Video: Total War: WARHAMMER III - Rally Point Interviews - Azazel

Azazel is kind of a fun one because in a lot of ways he's basically Lucifer, he's the fallen angel, he's got the feathery wings, he's got the alliance with the god of man and all that,
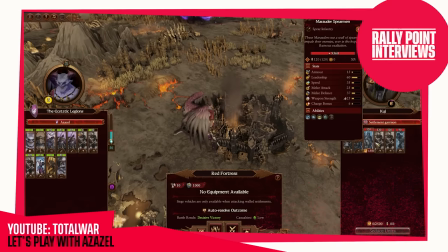so he's a kind of fun character to play around in that respect. A big part of that is the idea of the temptation, of the deal with the devil. We kind of touched on some aspects of that in the Nakari campaign with some of the features like seducing units and self-influence, and we kind of wanted to bring that across to Azazel. but we also wanted to explore how that kind of works within the context of chaos, right? So he's gathering up these undivided champions and he's saying, well, if you serve Slaanesh rather than Khorne or Nurgle, this is what you get. This is the kind of, you know, gift that I'm offering you.
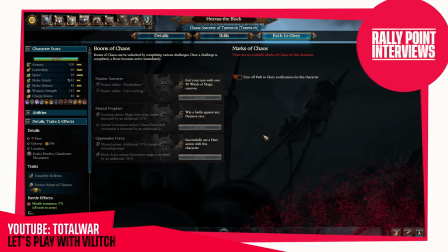So in gameplay terms of the four champions, he's the one who leans most into our path to glory system, which is about the character progression, about upgrading the characters.
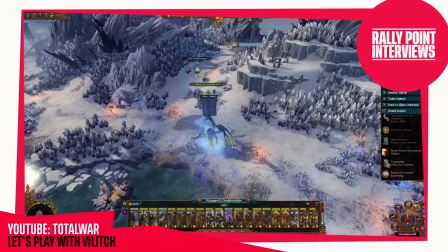So he'll find it a bit cheaper to upgrade his characters. He'll find it easier to upgrade his characters. And to kind of lean into this idea that he's almost like a mentor figure to this next generation of Slaanesh champions. Azazel's really flexible. He's a really good pick for Slaanesh because he can fly. Previously they didn't have a flying lord.
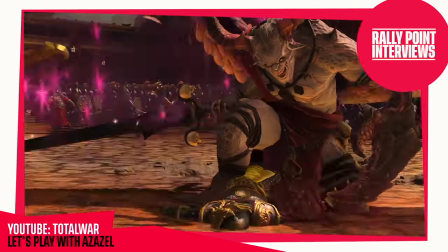He is a bit of a can opener. He's got this kind of armor-piercing quality to him. He's also very very good at casting. He's a Lord of Slaanesh caster so he's great for just dropping really powerful AoE spells like slicing shards on your enemies. What was really cool about this project was obviously it had four champions of chaos and and we had four sound designers, so we all took one each and all kind of made it our own and worked together as a team and went back and forward. So it was my good friend, Alex Hines, who did Azazel. And I think one of the key things we talked about when we talked about Azazel and how Azazel's sound is it just needed to be very Slaanesh. So all of Azazel's sounds have this really organic texture to it, it's a bit synthetic, so it sounds a bit off, but it's a nice hybrid, so again, it feels like Slaanesh. So like a lot of his abilities have these like pulses that happen and they're like almost like synthetic heartbeats so they feel right but wrong
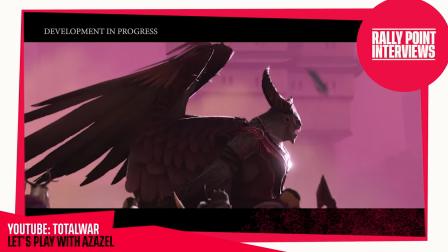and of course our animators and vfx department did a phenomenal job so it made it really easy for Alex to make all the sound design for all of Azazel's melee that's probably his big thing and because Azazel is a quick character all his attacks are very quick and to the point and there's a lot of kick drums and a lot of his impacts and it's just there to give him a nice like straight to the point for Azazel we were
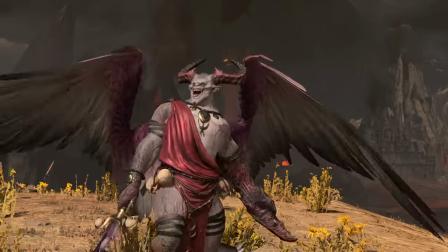mostly trying to adapt the lore into the animation He likes himself. From his point of view, he's the most beautiful thing in the Earth.
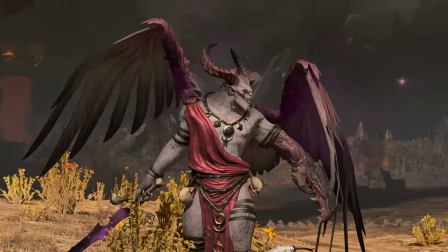He's trying to show off while he kills people. His speed and his skill are his best assets on the battlefield. And that's what we showed in his animation. The war shrines, they're all bespoke war shrines to each god. And I think it would be very easy to give them all the same sounds and just leave it there. and you know it's you know giant chaos monsters carrying
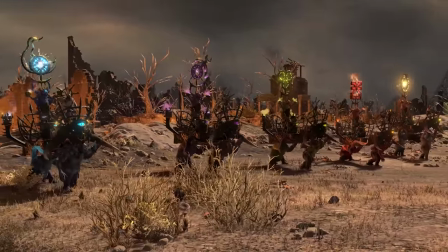giant metal shrines essentially so that them sounds are the same but what we've done differently is there's these big VFX that are playing off them and they are all very bespoke to them gods. When you play as Undivided it's this really chaos lightning type thing.
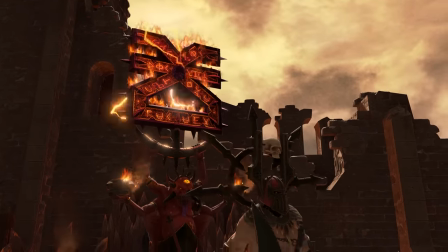When you play Korn it's got this really aggressive fire it's super distorted,
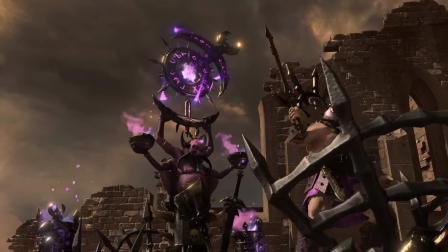really over the top, really Korn and the Slash one's really cool because we gave it a lot of in
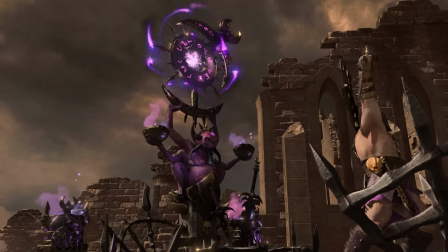the audio in the mix we gave a lot of Doppler effects so as the little VFX are whooshing by you're getting it because again Slash is speedy so we like the idea that the Shrine sound effects have Slash have these like constantly playing because it's Slash.